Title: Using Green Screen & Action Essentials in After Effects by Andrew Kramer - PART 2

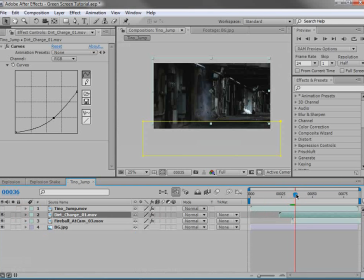(0:00)
matches with our scene. So now we have a dirt charge followed by a large explosion and we can time these elements together.
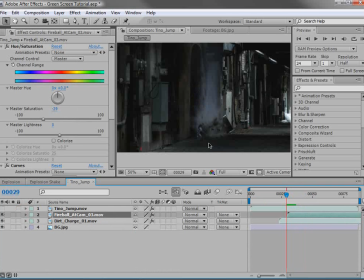(0:13)
Now another key thing to be thinking about with the action essential elements is the speed of the clips.
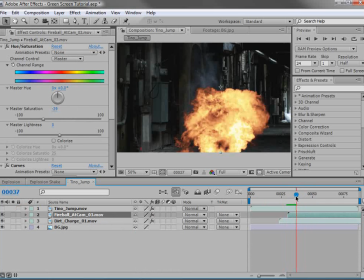(0:21)
So in this case, the dirt explosion is almost slow motion.
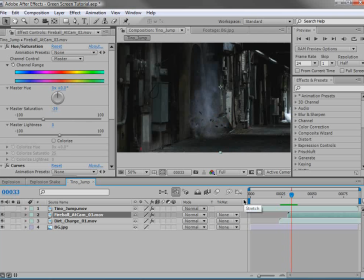(0:25)
So what we can do is change the speed by selecting the clip come
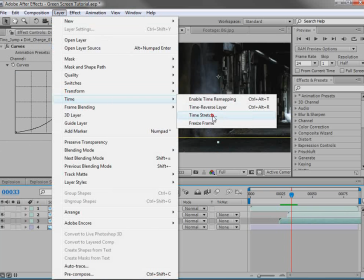(0:30)
up here to layer go to time and we can choose time stretch and we have this dialog that comes up and the stretch factor
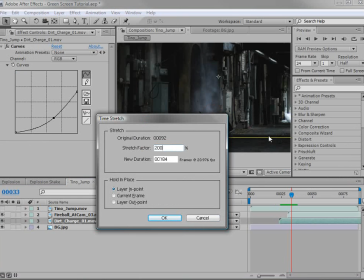(0:39)
works like this if we set it to 200 the clip will be twice as long so it'll actually go in slow motion but if we set it to 50 it'll be half the original speed it'll be a lot faster so maybe we'll set it to 75
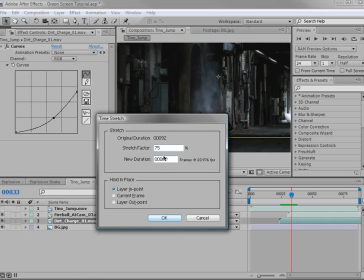(0:54)
and hit okay but it's good use round numbers like 25 50
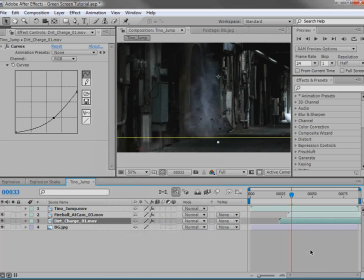(0:59)
75 so we'll hit okay so that goes off i can trim the top of the clip so i don't want to see that fire yet so we can just come right here and shrink the end of the clip
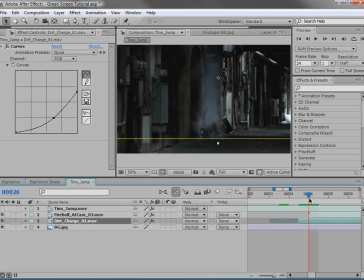(1:13)
so that we just see the initial blast and it's like bam it's on so that looks good then we have the fireball that comes right after it maybe somebody left a briefcase bomb and it's blowing up.
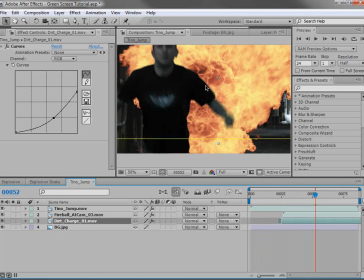(1:26)
Who knows? I'll let you guys write the story. So we'll turn our footage back on and it's looking pretty good.
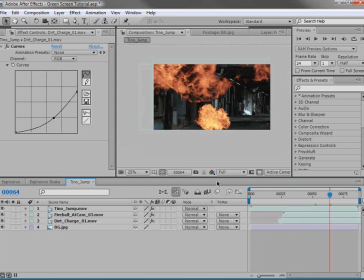(1:33)
Now I want to add this big glow so it seems really bright. So we'll create a new adjustment layer. An adjustment layer is kind of a layer that applies all of the settings to everything that's beneath it. So if I were to add a color correction,
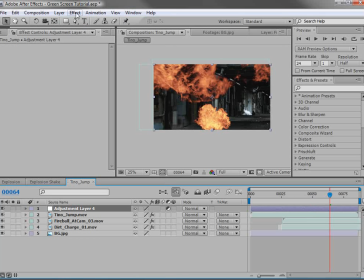(1:48)
it would color correct all of my layers in this case I'm going to choose effect stylize and it may
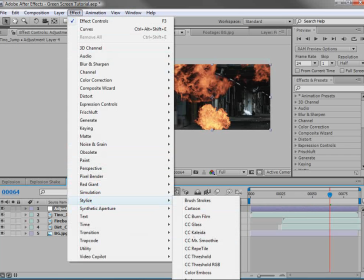(1:55)
be off my screen but we're looking for glow so here
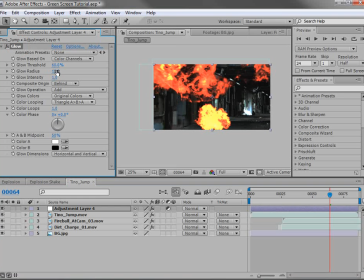(2:00)
we have the glow effect we have the radius and the intensity so if we
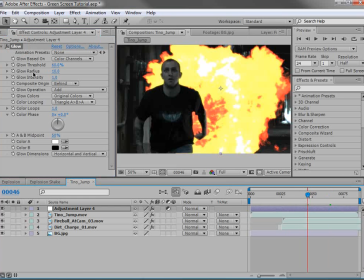(2:05)
come about right here we can turn the radius up and
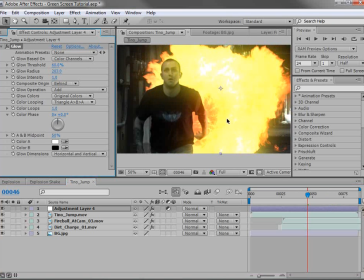(2:10)
we just add this really big powerful glow now it's looking a bit yellow. So let's change the colors to something a little bit more neutral.
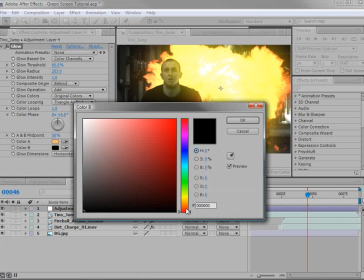(2:20)
So maybe something tan and maybe something a little bit more reddish. And then instead of using the original colors, we're going to use the A, B colors from below here.
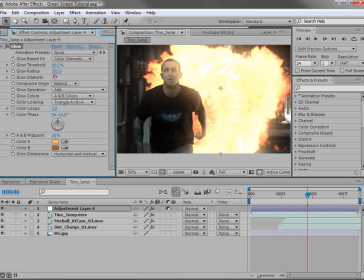(2:34)
So that's looking a little bit better. We can turn up the intensity of the glow here and it's really starting to blend
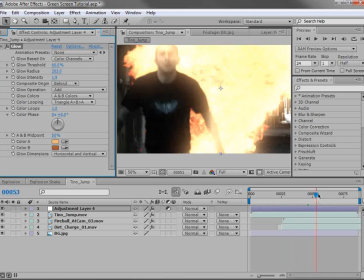(2:41)
our scene. so he's running away and he jumps and it's looking
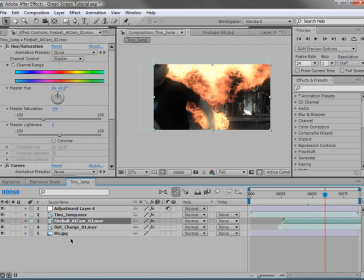(2:46)
good now other fun things you can do is maybe duplicate our fire so we could choose edit duplicate we could offset the time of it and
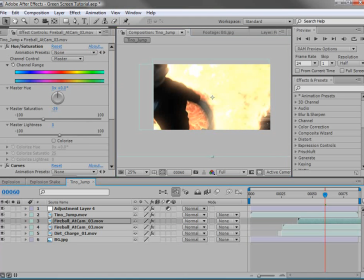(2:56)
maybe scale it up and change the transfer mode to add which is going to be really bright and we can maybe move it down but i'm basically just adding more layers just to try to make this a little bit more exciting and a little bit more dangerous,
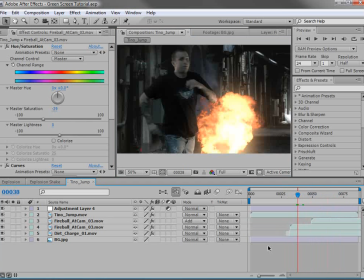(3:12)
I guess. Now, another important tip is changing the length of your composition.
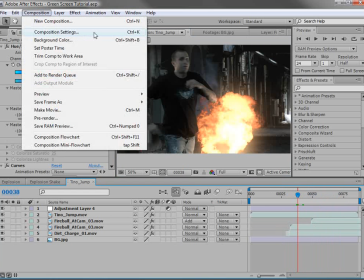(3:18)
So we can do that by coming up here to Composition, Comp Settings, and here we have a bunch of different settings. We can change the duration, which is currently at frames for me, but it may be seconds for you. So you can just change it to maybe 300 or 10 seconds,
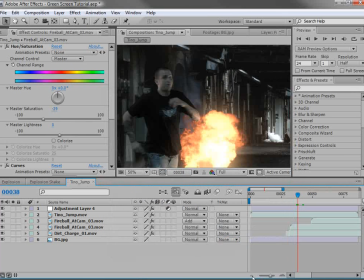(3:36)
and we'll hit OK. and then if we pull out so we can hit this button here and maybe
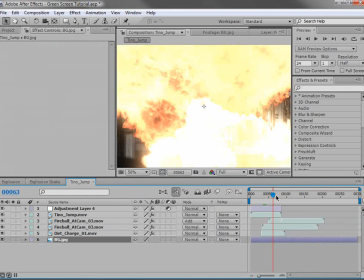(3:41)
extend our background over and then our explosion will kind of go away
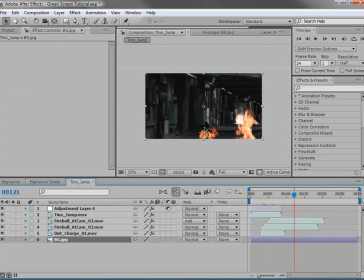(3:46)
and we have some empty time now another element i used
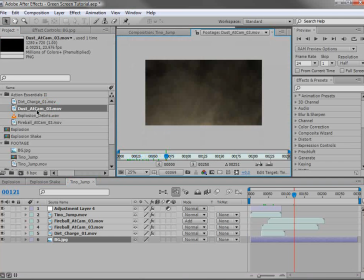(3:51)
was this big dust blast which is really cool we put that in here time it up and it
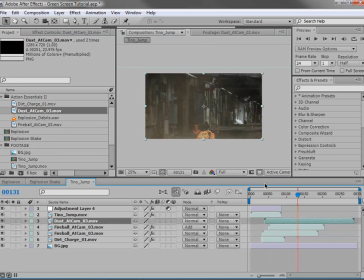(3:59)
just gives all of the explosion you know another layer of sort of dust in the room maybe put it beneath